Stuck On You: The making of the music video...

The next thing we did was the end shot. All the girls come in, we're all in it together.
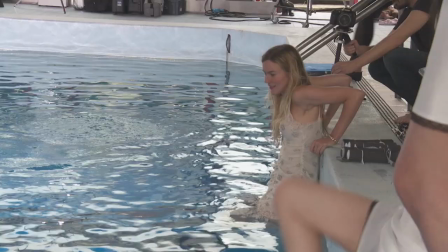[4:22]
You'd think that'd be less scary. But actually, it kind of made it more embarrassing because they were all so on it.
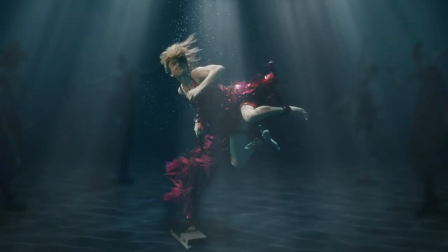[4:29]
Then in the end, women reborn, you know, are rid of this skin, this dress.
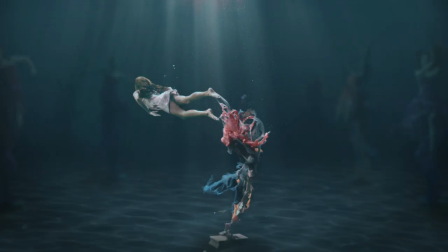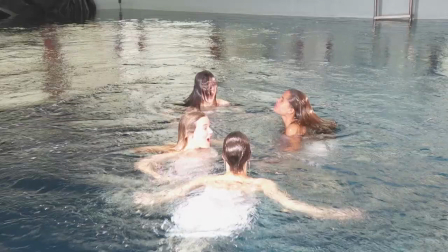[4:44]
And then reborn with white, clear to the surface. actually they come to
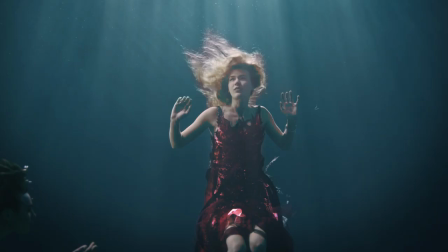[4:51]
help just to be rid of this love,
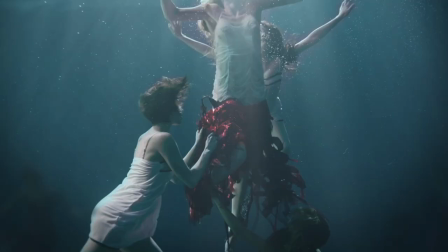[4:57]
this past, to reborn and to go in the end to the light on the surface.
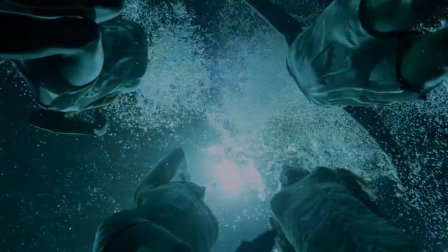[5:04]
Today I'm shooting the video for Stuck on You. We were going to do some more underwater stuff but the weather said uh uh, you either do it today or tomorrow it's going to rain.
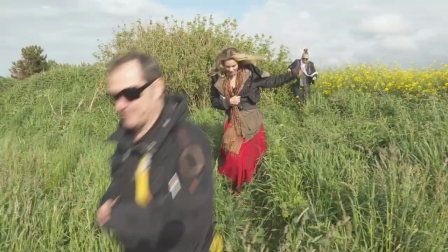[5:22]
It's very very windy and my makeup is running everywhere.
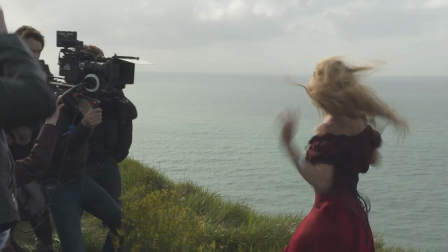[5:29]
It was shit. Everything went wrong. My hair was all over the place. My makeup was everywhere. It was a bit of a shame. We had a crazy day. It was freezing cold.
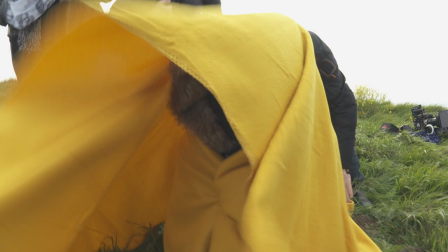[5:40]
I'm always cold on this shoot. It's like a constant theme. It's like a tent now. I like it. And we thought, yeah, but it's going to look beautiful. And it was just too crazy.
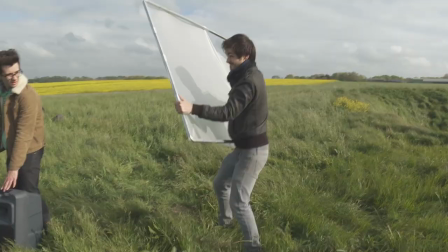[5:53]
The wind was too mad. So, Gaultier flew to England to fix it and to make this beautiful shot that we have at the beginning, which I think is kind of calmer and more simple and more thoughtful.
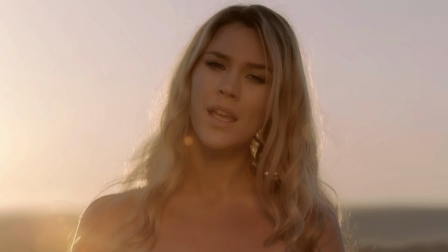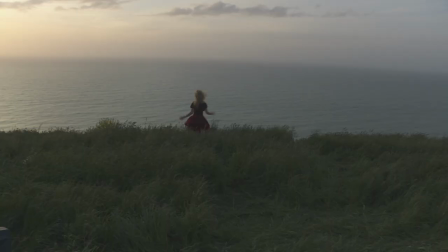[6:19]
The feeling that I was trying to get across is definitely there now. I actually jumped off of a cliff. Okay, I landed on a little bit of a hill there, but man, it was traumatising. So I'm glad I got the new shot. So the two main jobs for this video involve the colour correction,
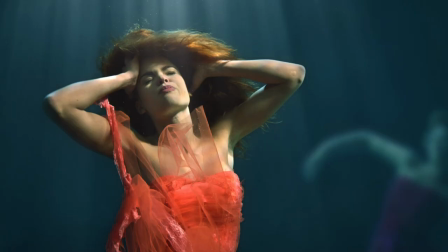[6:48]
so creating a consistent colour grade overall, and making sure the colours are nice and vibrant.
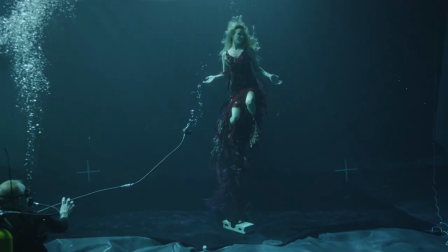[6:56]
And the other job was involving setting up the environment by taking the original plate
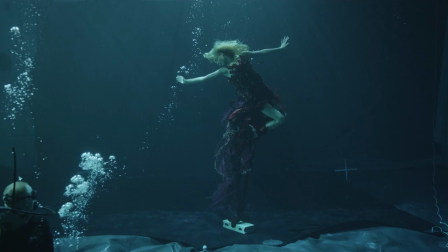[7:02]
footage from the underwater shots and removing some of the background elements that could be in there.
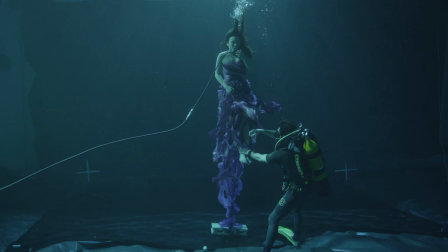[7:07]
So that could be a bit of underwater equipment, a diver, the back wall.
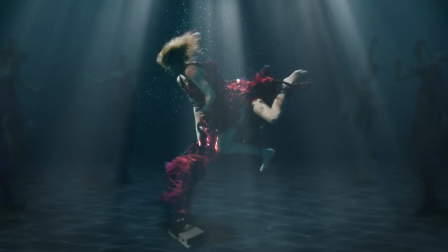[7:11]
So we'd have to take and isolate the dancers and then replicate the background and an environment which looks like it's under the sea.
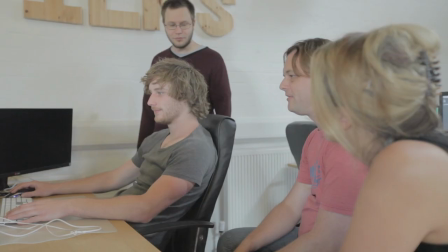[7:20]
To do the colour correction, we had to isolate specific colours using colour selection techniques,
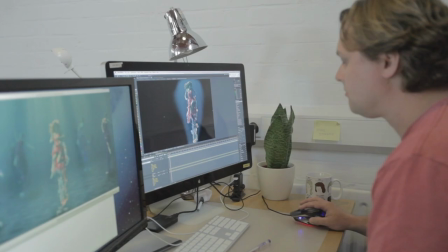[7:27]
and then we would touch that up with a bit of rotoscope work, so we could just select the colour of the dress, and then we could, for instance, make that colour a lot brighter. The thing I enjoyed most about working on this project was working with unique footage like this. Some of the projects that we've worked on, we've obviously got footage from a studio shoot, or from a green screen,
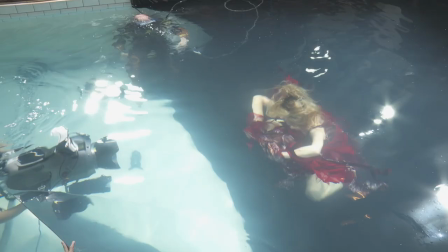[7:49]
and actually to have some video taken underwater was something completely different. So it was really refreshing to work with that footage and to create from that some beautiful shots. It was an amazing weekend, very trying,
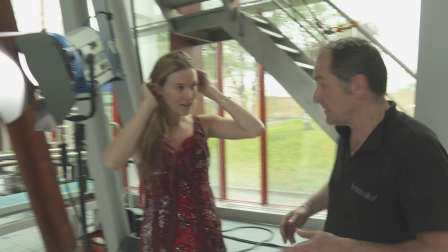[8:06]
but I have to find in front of me a very amazing partner for a weekend.